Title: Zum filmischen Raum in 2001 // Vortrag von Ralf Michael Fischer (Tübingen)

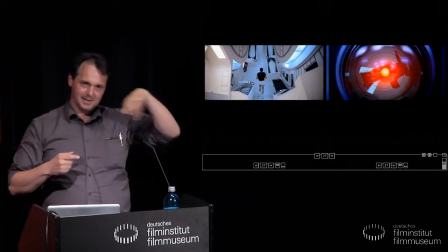33:02 Er wechselt die Richtung hin und her.
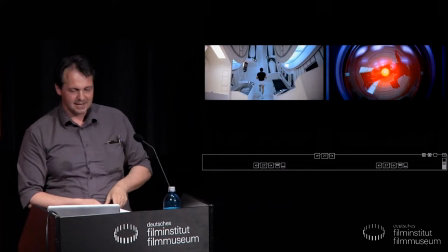33:08 Also das sind letztlich Anschlussfehler, das kann auch technisch bedingt sein, aber ich könnte mir vorstellen,
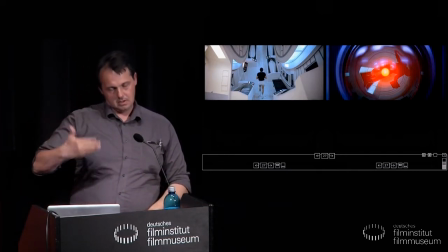33:15 dass das unter Umständen auch diesen Eindruck des Nicht-Vorankommens nochmal auf den,
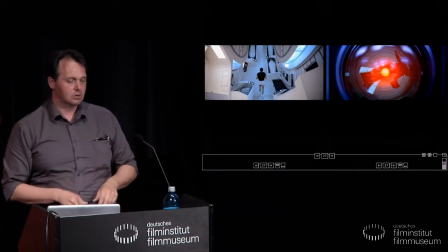33:23 sagen wir mal, unterschwellig dann irgendwie mit erzeugt.
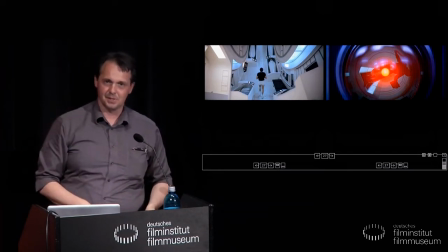33:27 Das ist so ein Hin- und Herlaufen letztlich, was da geschieht.
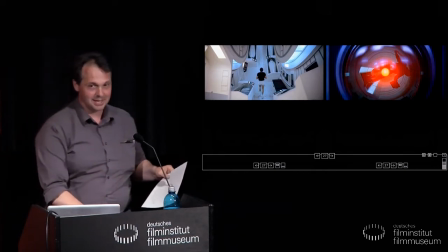33:32 Nur wie gesagt, das nimmt man nicht bewusst wahr. Da muss man den Film wirklich schon sehr genau sehen, um das herauszufinden.
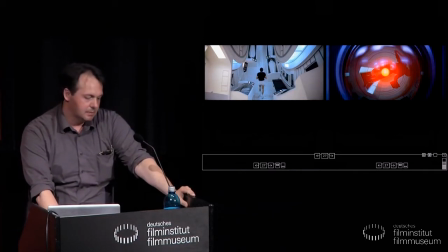33:41 Man kann dieses scheinbare Treten auf der Stelle durchaus als Sinnbild für den Zustand der Menschheit verstehen, die nicht vom Platz kommt,
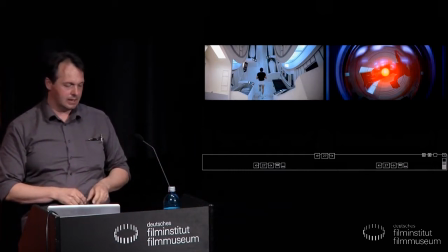33:48 während ihre Hervorbringungen, vor allem die künstliche Intelligenz Herr 9000, mit ihr scheinbar gleichziehen und ihre Existenz bedrohen. Rechts sehen Sie den Abschluss der Sequenz, als Bowman die Zentrifuge betritt. Wir sehen ihn zunächst als rotierende Spiegelung im Auge Herz, das hat man im Ausschnitt noch gesehen,
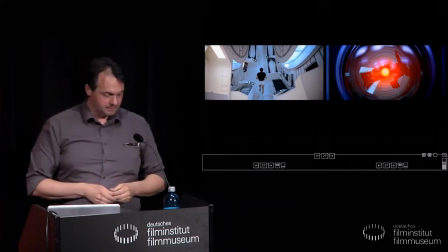34:09 im Auge Herz, wie Pool gefangen in einem Kreis, dem er nicht entkommen kann.
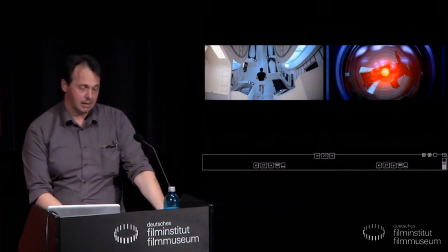34:15 Der Vorstoß in den Raum bedeutet für den Menschen weniger Evolution als Stagnation oder gar Regression.
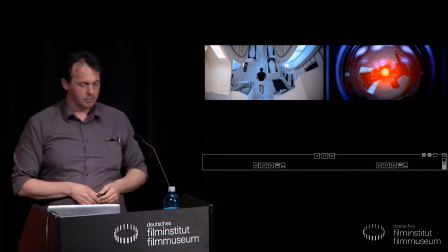34:24 Nur Hell mit seinen omnipräsenten Linsen scheint den
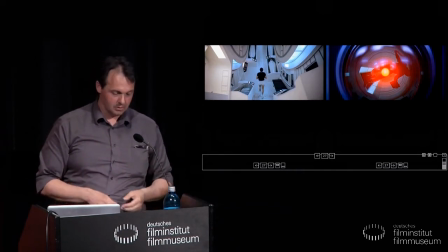34:29 gesamten Raum der Discovery zu überschauen und somit und damit zu beherrschen.
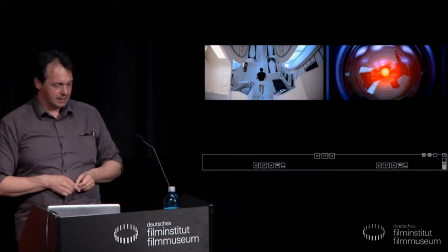34:34 Das Motiv des Kreisens, was ich hier auch vorgeführt habe, das beherrscht vor allem die Episoden 2 und 3 des Films. Also es kommt ganz häufig vor, dass Menschen sich irgendwie in Kreisbewegungen befinden oder damit assoziiert werden und darin wie Gefangene wirken.
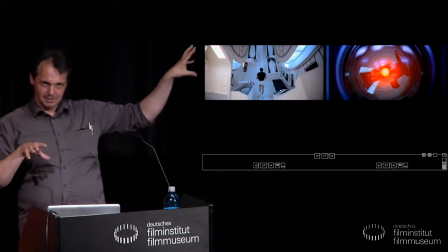34:51 Also das ist nur ein Ausschnitt von vielen anderen Motiven, die da mitverwandt sind, was ich hier gezeigt habe.
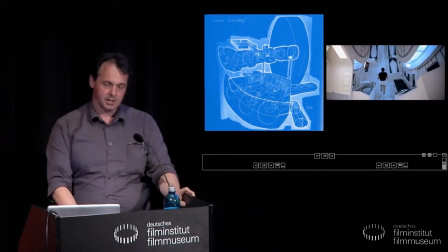35:00 Gerade hier ist nochmal auf die Spannung zwischen szenografischem Raum und filmischem Raum hinzuweisen. Links sehen Sie eine Blaupause, welche die Raumfolge der Discovery zeigt. Also rechts hier, dieser große Zylinder ist zum Beispiel die Zentrifuge.
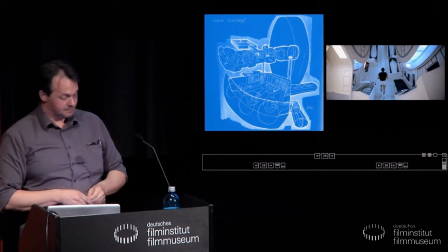35:15 Eine Rekonstruktion dieser Gegebenheiten anhand des Films, also anhand der filmischen Raumkonstruktion, ist nur schwerlich möglich.
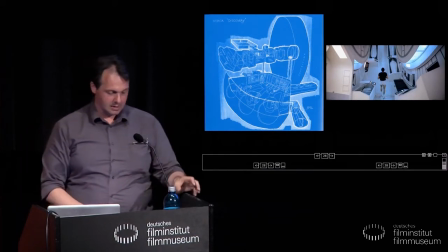35:24 Auf diese Weise wirkt auch das Raumschiff wie ein Irrgarten.
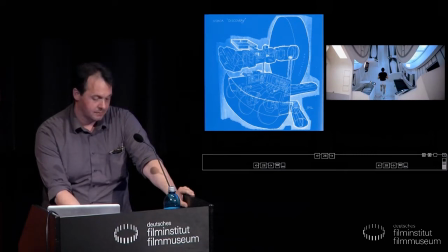35:28 Die Astronauten bewegen sich darin zwar fast wie im Schlaf, doch sie scheinen sich ihrer irritierenden Umgebung nicht bewusst zu sein.
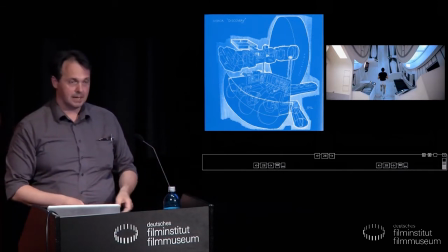35:36 Und wir als Zuschauer sind gezwungen, uns ebenfalls ständig neu in einem Mikrokosmos zu orientieren,
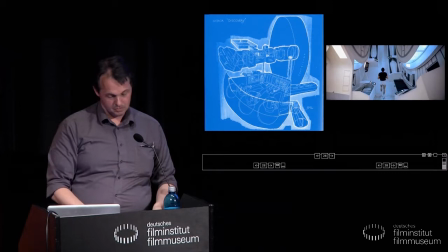35:42 der auf der Plaufpause relativ überschaubar wirkt.
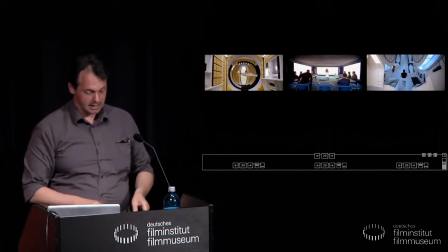35:51 Geschlossene Räume sind in 2001 ergo zwar assoziierbar mit Schutz, aber auch mit Gefangenschaft, Passivität und mangelnder Entwicklungs- und Erkenntnisfähigkeit.
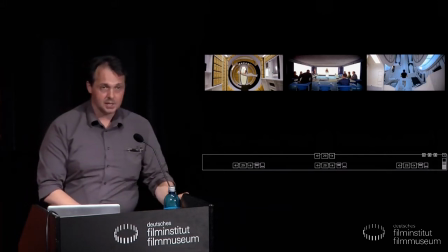36:01 Ein Rückzug in geschlossene Räume erscheint deshalb ebenso bedrohlich wie der Vorstoß in offene Räume.
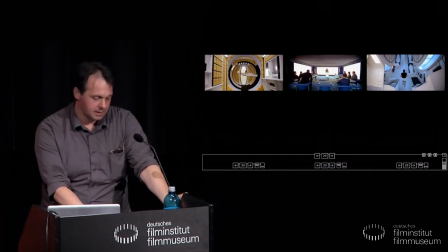36:09 Interessant ist dabei, dass Kubrick durch die Wiederkehr achsensymmetrischer Einstellungskompositionen auch über den ganzen Film hinweg, also im Montageraum, für eine Verähnlichung unterschiedlicher Räume sorgt, wie Sie sie hier haben, als ob sich Menschen immer wieder in gleichartigen Räumen bewegen und nicht vom Fleck kommen.
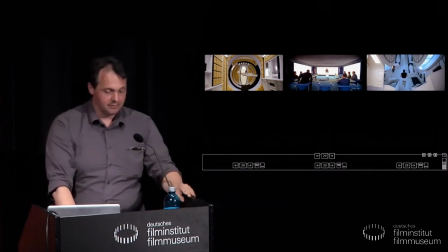36:29 Nebenbei wird der Montageraum durch diese Wiederholungen gleicher Kompositionsprinzipien rhythmisiert und durch solche Déjà-Vus werden plötzlich Verbindungen nahegelegt,
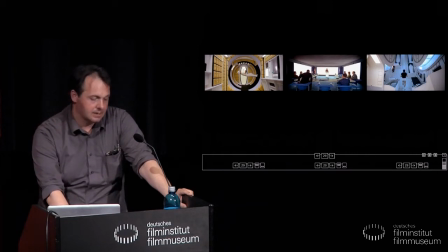36:40 die das bisweilen parataktische, lose Nacheinander von Einstellungen, Sequenzen und Episoden verweigert.
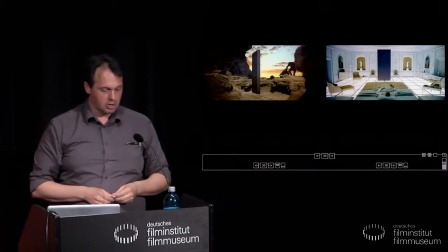36:48 Bislang habe ich mich auf den Bereich geschlossener Räume und ihre Bedeutung konzentriert und insbesondere die Monolithen-Erscheinungen ausgespart.